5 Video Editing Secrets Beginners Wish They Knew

Today, we'll look at five tips from the pros and explore practical strategies that will transform your video editing game. Let's start with captivating text overlays. When used effectively, they can grab your viewer's attention and enhance the impact of your message.
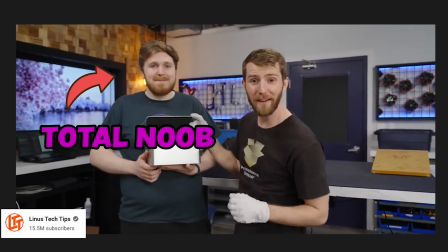Experiment with different fonts, colors, and animation styles to find the ones that align with your content and audience.
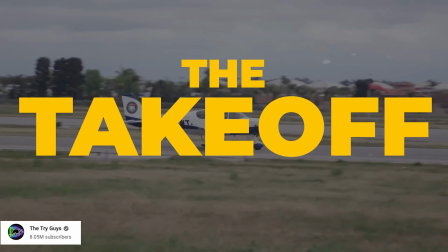Use text overlays strategically to highlight key points, reinforce your message, or create intrigue.
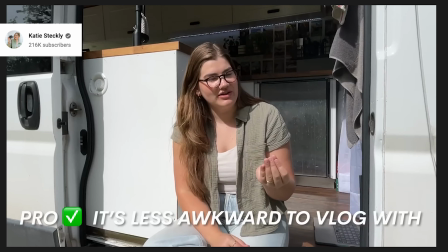Remember, less is often more when it comes to text. Let it enhance your visuals without overwhelming them. Unleash the power of dynamic visual effects to create a visually captivating experience for your viewers. However, don't overdo the visual effects. Instead, use them purposefully to enhance your storytelling.
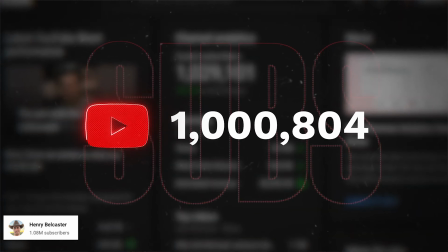Experiment with zooms, transitions, animations, and videography styles to create a seamless and visually captivating experience. Remember to maintain visual cohesiveness and let the effects serve the narrative rather than overshadow it. Authenticity is the key to engaging your audience. When telling authentic stories, focus on connecting with your audience on an emotional level. Share personal experiences, capture genuine moments, and embrace vulnerability.
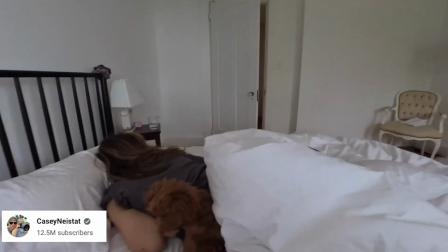You can see here that Casey is actually vlogging his whole day when talking about a new vlogging camera.
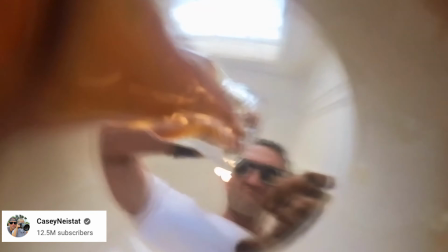This gives the viewer an inside look at his life and his day,
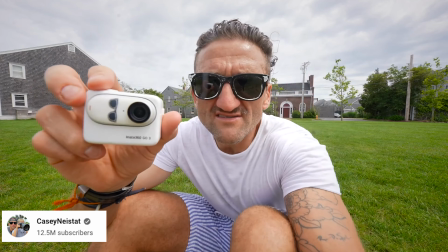creating a more genuine relatable connection, while also educating them on the subject of the video. Remember to maintain a cohesive narrative and consider the pacing and structure of your storytelling to keep your viewers engaged throughout. Seamless transitions can add a touch of professionalism and keep your viewers hooked.
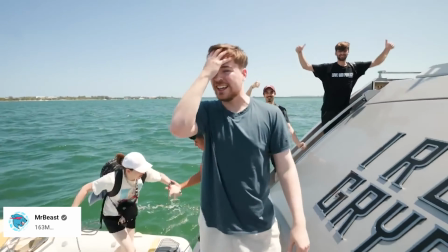Experiment with different types of transitions like cuts, fades, wipes, and creative transitions like zooms and spins.
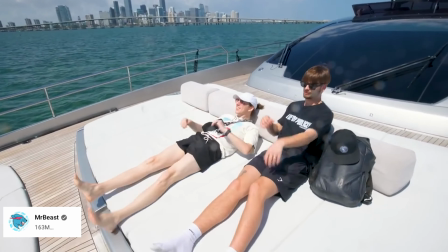Use transitions strategically to enhance the flow between scenes, emphasize key moments, or create a sense of continuity. B-roll footage is a powerful tool that you can use to enhance your storytelling and add visual interest to your videos.
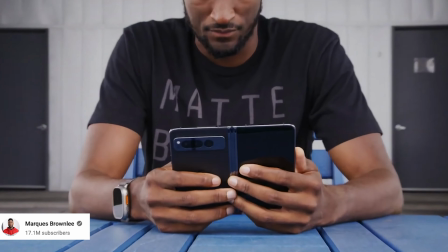Plan and shoot compelling B-roll footage that complements your main footage and helps convey your message visually.
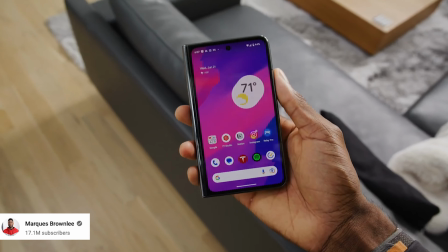Look for unique angles, interesting details in cinematic shots that enhance the narrative. Incorporate B-roll strategically to create a dynamic and engaging viewing experience. Now it's your turn to apply these strategies, experiment, and elevate your video editing game. Don't forget to check out the example channels mentioned for inspiration and further learning. I've linked them in the description of this video. If you found this video helpful, give it a thumbs up, subscribe to our channel, and hit the notification bell to stay updated on our latest content. We're here to support you on your editing journey, so drop any questions in the comments below and we'll see you in our next video.